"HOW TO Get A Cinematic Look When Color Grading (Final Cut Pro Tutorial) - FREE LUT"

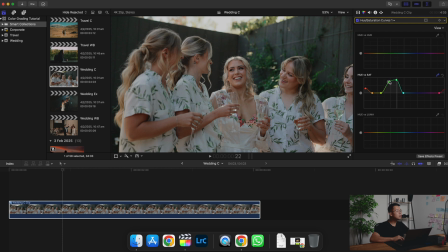Just gonna bring it up. Beautiful. Beautiful.
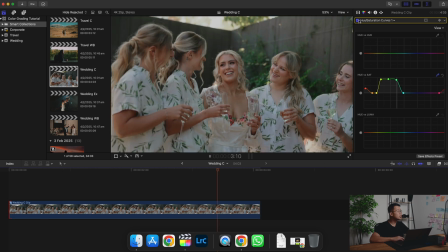Now this is what it looks like after the color adjustment, and this is what it looks like before.
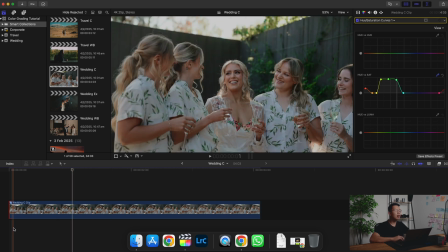So you can see like the colors are quite muted before, but after the color adjustment, I'm able to bring out more of the vibrancy of the shot. Now, I do want to give you a bonus tip on how to make your color grading process a lot easier. It's called an adjustment layer. I'm going to put the link to it in the description down below. But what you can do with adjustment layer is that it allows you to color grade multiple footage at once.
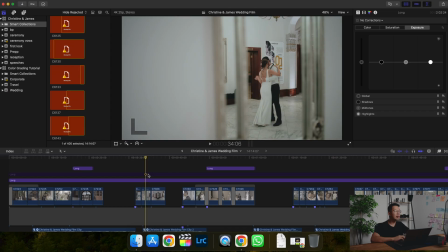As you can see, this is a wedding film that I did recently. Instead of color grading each footage one by one, I basically color graded the adjustment layer right here.
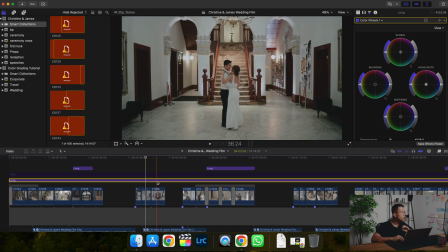So once I color graded the adjustment layer, the color grade will apply to all the footage under this adjustment layer. But hang on, after doing this as well, I don't just stop there. I would still go through each of the shots to make sure the exposure is
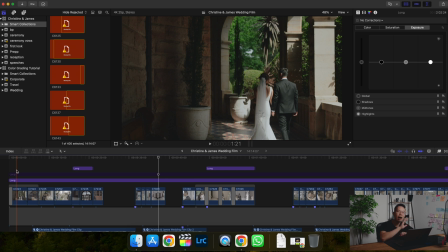correct and also the white balance is correct after the adjustment layer is applied to it. Okay, so you have reached the end of the video, and that's awesome because I want to share with you a LUT that I've created, and I want to give it to you guys for free.
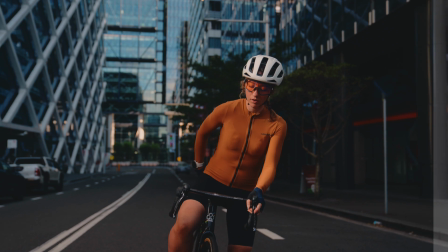Bear in mind that this LUT would only be good for you if you're shooting in SLOG.
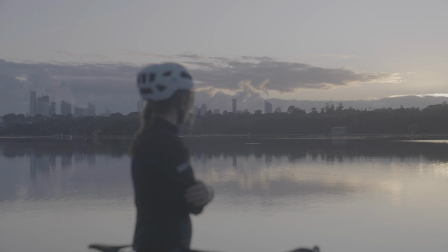Now, for those of you who don't know, when you shoot in SLOG, your primary image is gonna look flat and unsaturated.
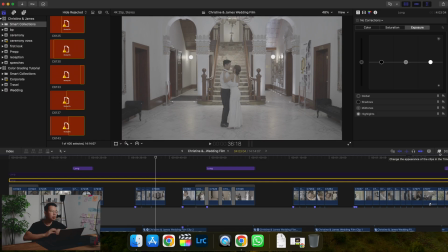So to apply the LUT, simply go over here, go onto, type in custom LUT, put it over your adjustment layer or simply your shot,
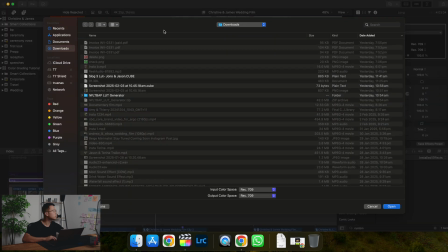and go to choose custom LUT and click on the LUT that you've downloaded from us.
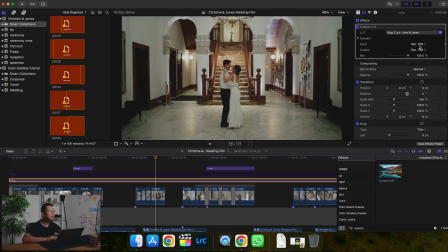So what it does is it's gonna apply the LUT to it itself, and here in makes you can adjust the intensity of the LUT.
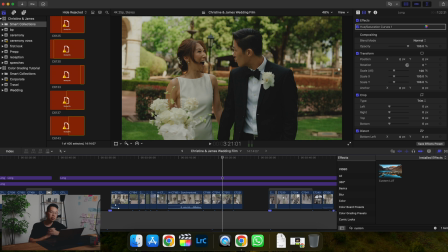All right, so the LUT converts Sony SLOG 3 footage into Rec 709.
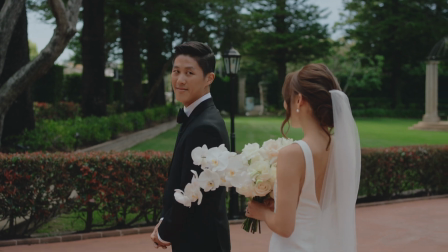I made it so that it has really nice colors, especially bringing out the greens and the skin tones of the subjects in your shot.
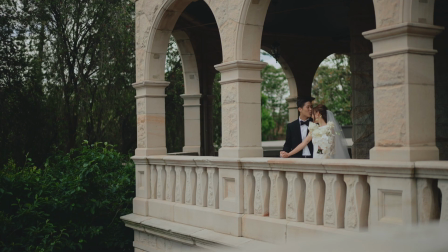I've also adjusted the exposure so that it has a more creamier look to it while also adding a bit of contrast to the shot. Now, for those of you who are serious about taking your videography hobby to the next level, we also offer a filmmaker's kit,
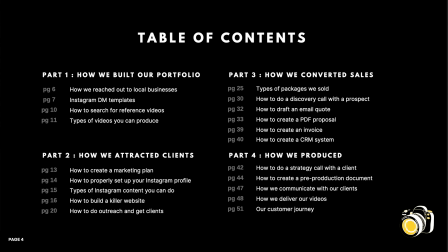which contains templates that helped us get from beginner videographers to now building a six-figure video production business. In this kit, you'll find the email templates that we use with clients, video packages,
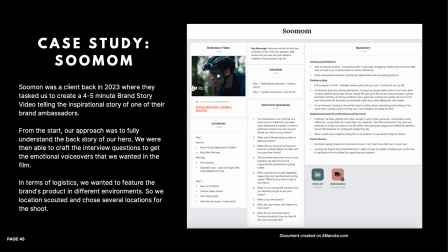and also our pre-production templates that we use for real life projects. If you're seeking a mentor, we do also offer one-on-one coaching, link in the description down below. Anyways, thank you for watching the video and see you next time. Stay focused.